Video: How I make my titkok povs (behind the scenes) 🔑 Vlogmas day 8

okay i have an idea i think i'm gonna pretend like i done kidnapped my ex or something because he fell out of love with me i'm literally just coming up with this on the spot okay we're gonna pretend that my ex fell out of love with me and i kidnapped him because i'm upset okay basically he's knocked out and the beginning i'm gonna pretend like he just woke up and i'm just there and like he has handcuffs on and he's gonna call me crazy or something and then i'm gonna get mad yeah yeah okay
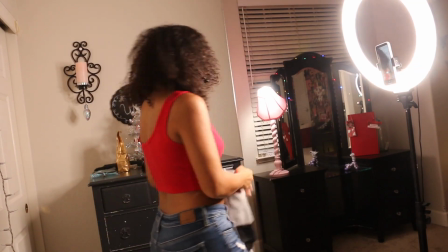631s
i want this to be more i also like closer angles because i can't always see what you're doing outside of it i'm gonna start off in this area of my room because we need
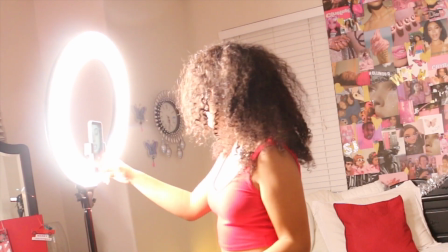643s
different scenery now i need to switch the sound to 60 seconds I can shoot up to 28 seconds.
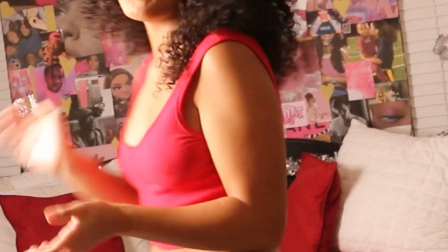650s
It tells me at the little top and the blue. We're going to pretend I put something in his drink.
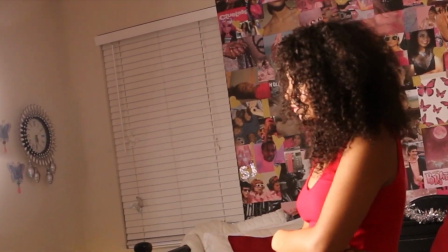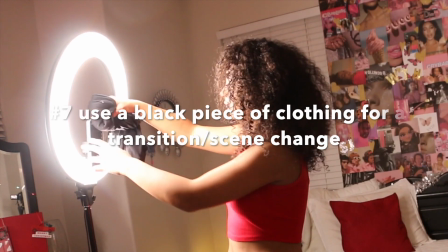665s
Now I'm going to use this cloth to cover my screen. I'm going to slightly change the angle.
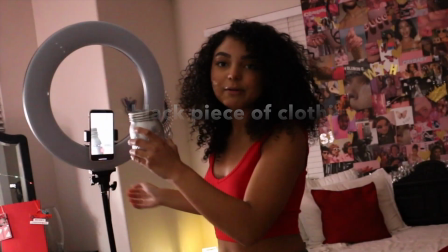670s
That's not much help.
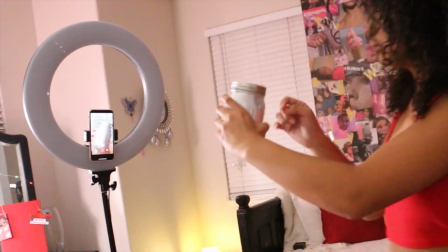672s
But basically I zoomed the camera even more in to where it's just a close-up of this and my hand.
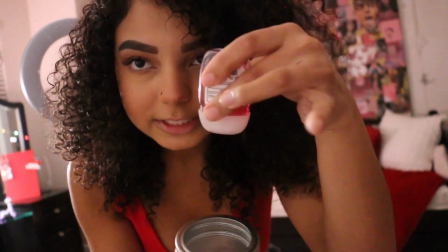680s
I'm just going to put a little bit of hand sanitizer in here. I'm going to squeeze it.
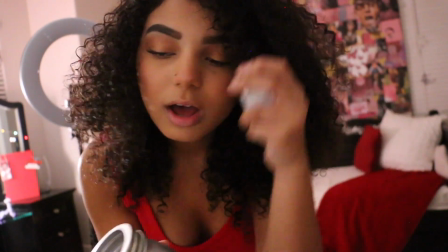685s
It's going to look like some type of liquids coming out and then I'll wash this after
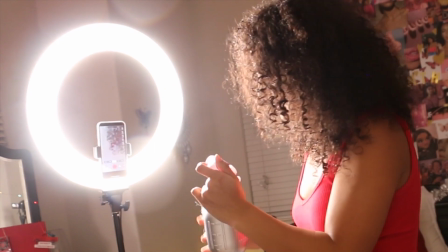693s
Oh Shoot I had the mist such a wasting hand singer
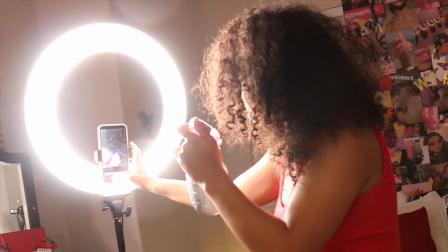699s
I'm gonna do it to right before she starts singing
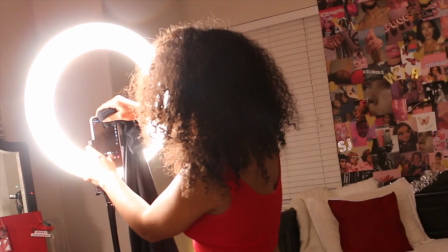705s
Okay, that's good and
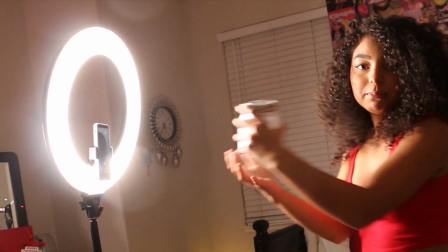710s
then this Scene is basically gonna be me giving him the drink Put it over here
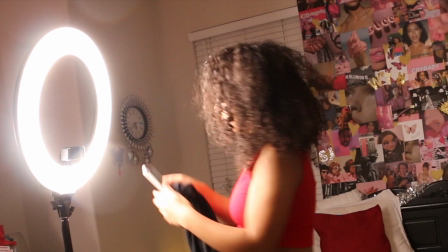717s
Now I'm going to put my phone on the ground Because I want it to look like he's looking up at me Let's see,
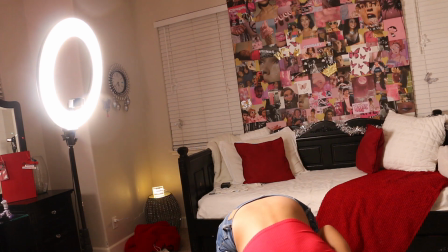723s
I don't want the ring light in it So I'll do it right here Now I'm going to put the hangers on
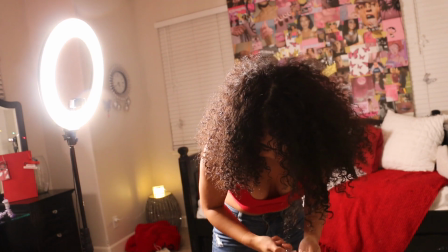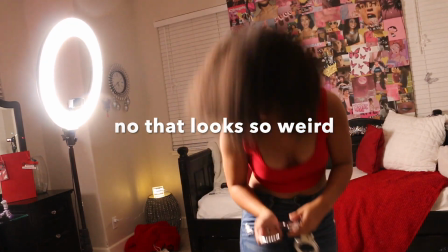735s
No, that looks so weird Okay, I'm just going to lean over him and show the hangers
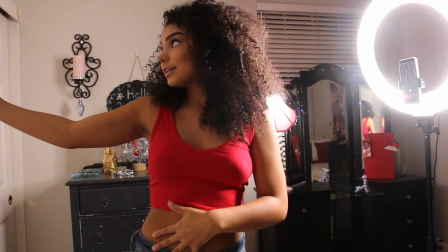744s
The angle is back in front of my closet
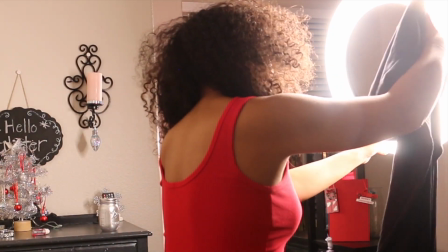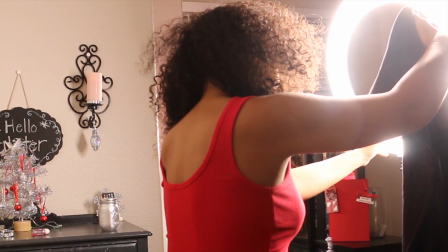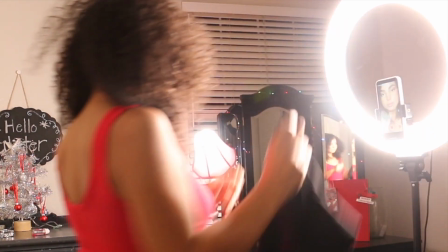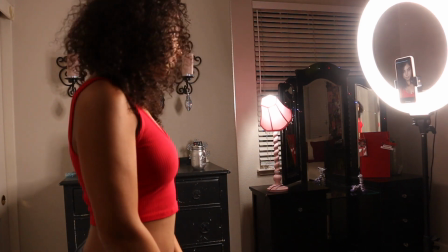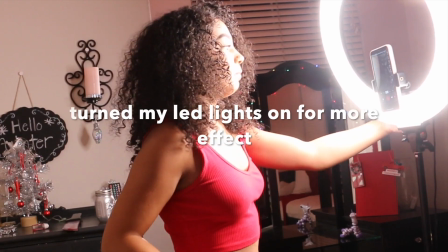772s
Nice, it's already unwrapped So I'm going to turn my light down darker,
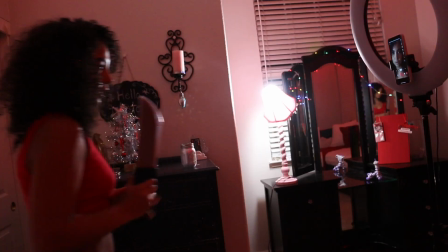781s
but I kind of want it up a little bit. Okay, I think I'm going to do it like this.
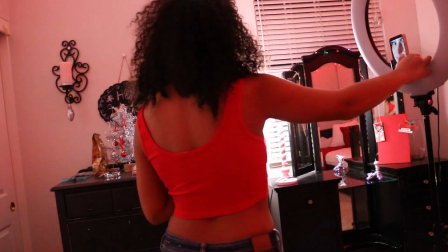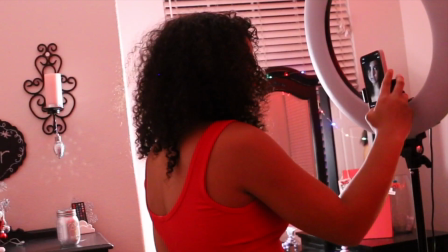So I finished the TikTok, or at least I finished putting the words in and stuff. So I will show you guys.